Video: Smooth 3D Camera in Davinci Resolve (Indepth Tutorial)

Made one image plane too much. And let's also rename the text so it's easier to tell which one is for which. You can also select them like that and hit F2, and then it will go through them.
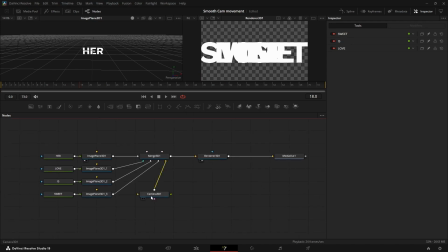[4:21]
This way you won't have to click F2 on every single one. So now let's just brainstorm a bit and position all these elements.
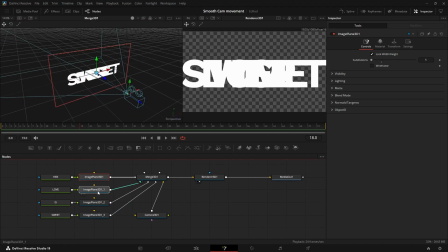[4:29]
I want the her text to be in the front because it has to show up first. Then let me move the love text a bit back. Maybe position it here.
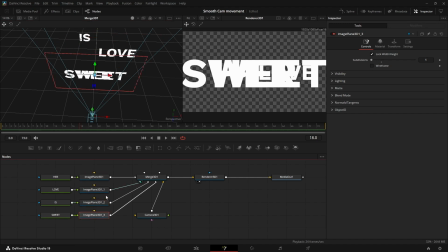[4:42]
And by the way, I'm always selecting the image plane that I want to move, because if I don't do that, I might accidentally move another thing that I don't want to move. So select this image plane, the sweet one, and move it back. Now we have a 3D scene. Now you could imagine already the camera movement. It goes maybe from here to here. to here to here. Also make sure that you don't move these too far apart from each other. To make the movement smoother, just bring them a bit closer to each other. Now let's start animating. The way we are going to do this is using Transform 3Ds. Compress Shift Space and type in 3XF, which is the abbreviation for the node, so that you don't have to type in Transform 3D every time. And now let's rename that to our first word. Oh no, we can't do that because Fusion doesn't let you have the same name twice. So in this case, I'm just going to make it no capital letters. And yeah, let's animate the first letter. So open the spline while you have the her node selected. The way that you animate a 3D camera is you just make keyframes on all the parameters that you might want to animate. And then you go forward in time. I always like to do to the next marker. And then you make sure that these both keyframes align so that the marker or the word that you want to sync to is in the middle between them. And if this happens, don't worry, just press shift while moving the keyframe and it will stay locked to the x-axis. So now change the starting position and let's move it a bit out so it starts a bit out. Let's also maybe add a bit of rotation so it pans up like that.
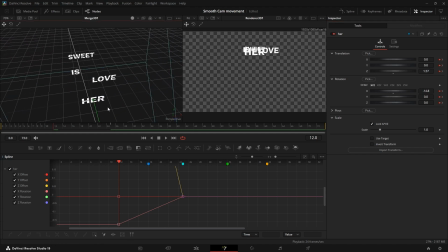[6:18]
Generally, if you have a camera movement, it's good to have the camera move kind of in the same direction. Don't make it move suddenly to the side. Try to transition between a different movement angles. So if I would want to animate the camera to the side, I would maybe put it like here and then have like a smooth curve,
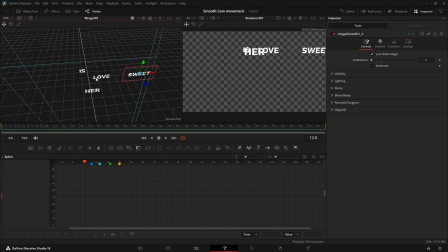[6:36]
but I wouldn't put the sweet like here because then it's like straight and then directly to the right, which would look a bit abrupt. Okay, now let's go back to the her transform and let's make the graph.
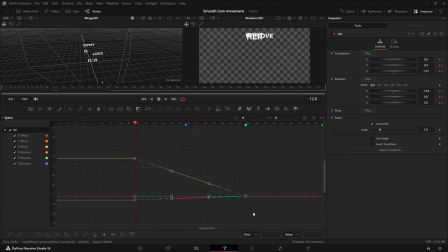[6:48]
Just highlight all the keyframes and press S. We don't really need a complicated graph, just use this S graph and then hit T. This is going to bring up this ease menu. You can really easily change the length of the handles.
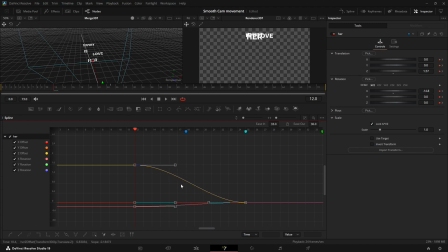[7:01]
50 is going to be when the handle is in the middle, and if these numbers don't line up, then just select the keyframes again and refresh the menu. So now let's make sure that the steepest point of our graph, where the most movement will happen, is over the sinking point. And let's also make them not too sharp. By sharp I mean like this, because we have relatively fast movements here, and if we make it too sharp, then the movement will look really jittery.
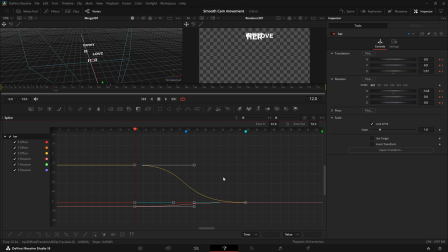[7:27]
Try to keep the graphs a bit looser, and if it still looks like a bit jittery, then you can even select them, hit this shape box right here, and move them even further apart. But I think for this, something like here would be good, and yeah, make sure that this point aligns with the marker.
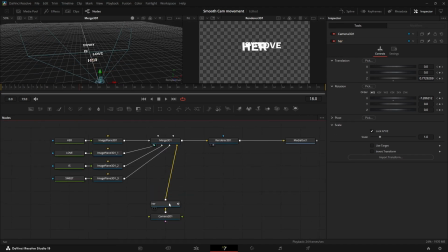[7:43]
Now let's add the next transform. Always make sure that you add it between the camera and the last transform. This makes it so that the pivot of the camera is always aligned. Now the next word is la, so let's rename it. And let's also go into our graphs again. It's again keyframe, so that the point is between the keyframes. It doesn't have to be perfectly in the middle, by the way. You just have to make sure that the steepest point of the graph is exactly in the middle right here.
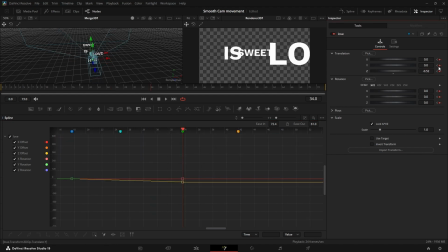[8:08]
Now we align the last keyframe where the camera should move. Let's just move it here. We can also resize this later, because right now it's a bit too big. You can also add a bit of rotation.